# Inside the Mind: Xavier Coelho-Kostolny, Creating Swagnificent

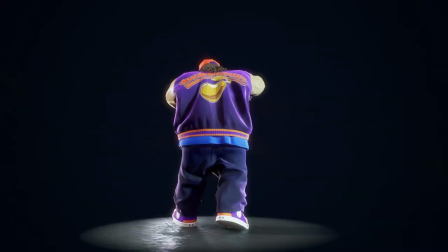As a final touch, I threw together a quick texture for a floor, and created a very basic low-poly microphone for him to hold.
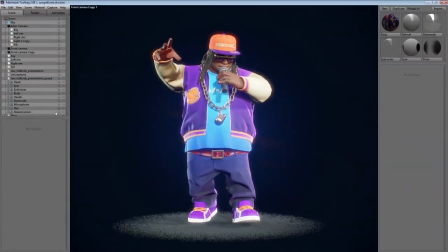For this project, I wanted to light the character so that he looks a bit like he's onstage at a concert. Because of this, I decided to go with a very high-contrast lighting setup that gives the feel of a spotlight and some bright stage lights off to the sides.
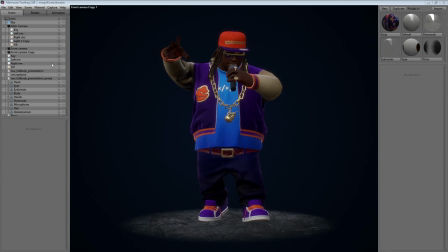To achieve that look, I first added a bright key light with a bluish tint to it. This gives a good approximation of how a spotlight may look.
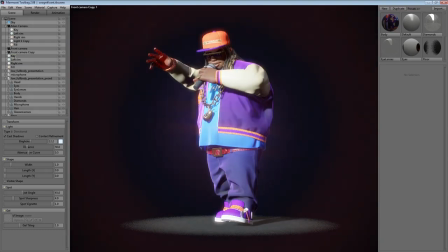From there, I added rim lights on either side.
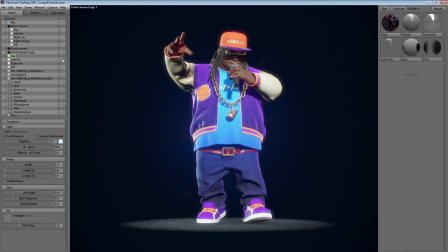For these, I used one with a blue tint and one with a warmer tint to add a slight amount of color variation so that the lighting doesn't feel flat. These rim lights pick up highlights around the edges of the character to give him a bit more depth and pop him out from the background.
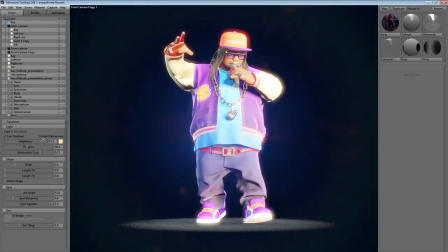Finally, I added a fill light to tone down a few of the darker, harsher shadows and bring a bit more warmth to what was otherwise a pretty cool lighting setup.
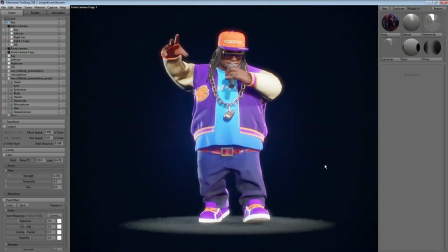As a couple of final touches, I increased the strength of the lens flare setting and cranked up the brightness of the Bloom post effect.
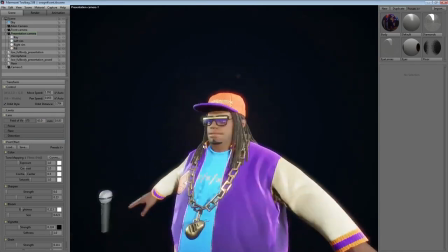Rendering characters in an appealing way can be pretty difficult. That said,
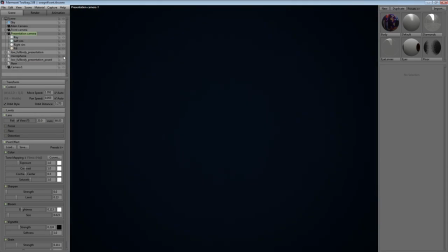a good rule of thumb is that portraits generally look best when they have a narrow field of view and action shots often look good when they have a wide field of view.
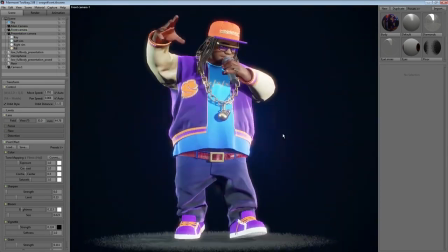Because I want this character to look like he's in the middle of a concert,
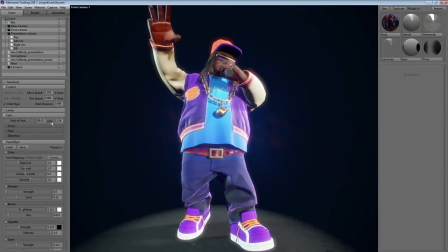I've decided to go with a wider field of view that slightly exaggerates his pose and gives the feeling of an action shot.
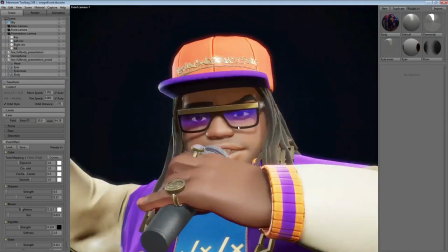While I don't have much depth of field in this shot, it's essential to simulating a realistic camera in most situations.
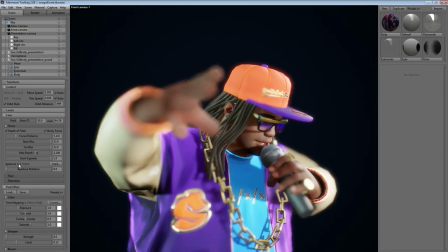When using Using depth of field, don't forget to play with aperture shapes to replicate the bokeh effect you get from certain cameras.
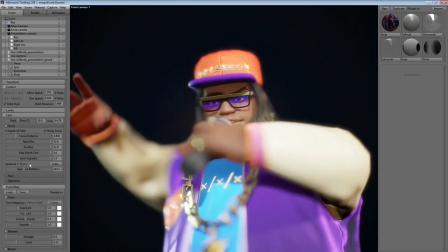If you want to focus on an area in your scene while you're using depth of field, just middle click on it. If you're using things like depth of field, it may also be a good idea to use chromatic aberration in your renders.
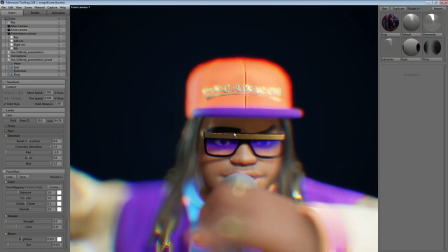While it should be used sparingly, it can add significant realism and believability to a scene if it isn't overused.
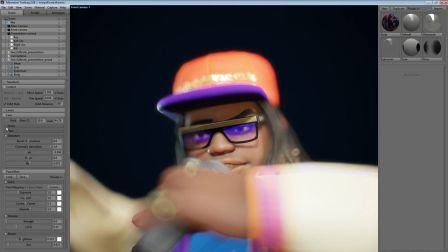An easy way to use chromatic aberration in Toolbag is to crank the setting up to the maximum and then adjust individual color channels so that they match photos.
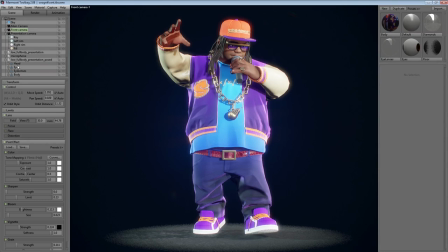Finally, one of the most important aspects of getting good renders out of Toolbag is to take advantage of tone mapping.
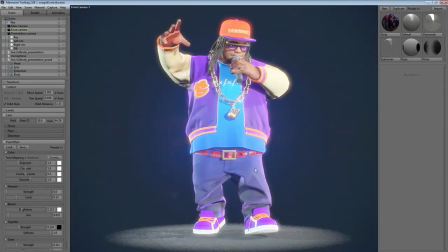There are a few options here, though I tend to like the filmic setting.
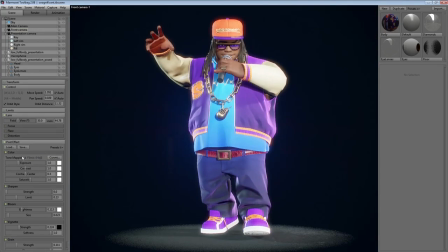It gives a nice amount of saturation to dark colors that's very difficult to get with linear or Reinhardt tone mapping.
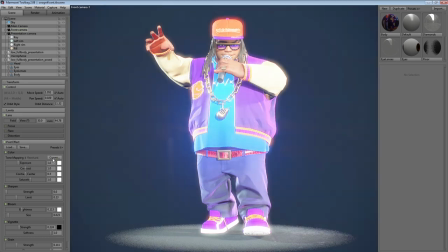If you want to show people your tool bag work in an interactive format, then you should definitely look into Marmoset Viewer to display stuff on the internet.
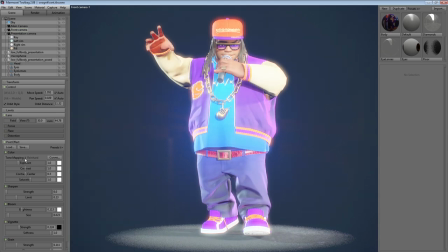While some of the more GPU intensive effects like screen space reflections and depth of field aren't currently supported,
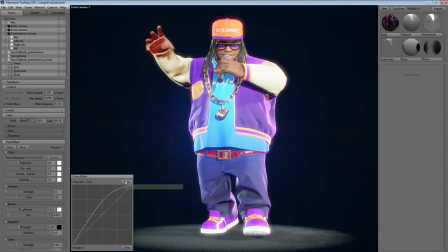it provides a fantastic way for people to view your work from all angles. Thanks for watching.
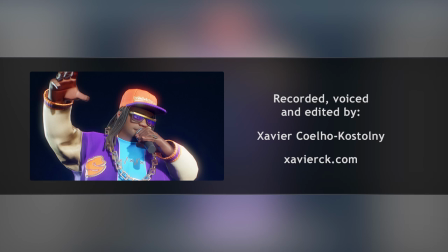I'm Xavier Coelho-Costani. You can check out my website to see more examples of my personal and professional work. And don't forget to visit Marmoset's site for more tutorials and information about their tools.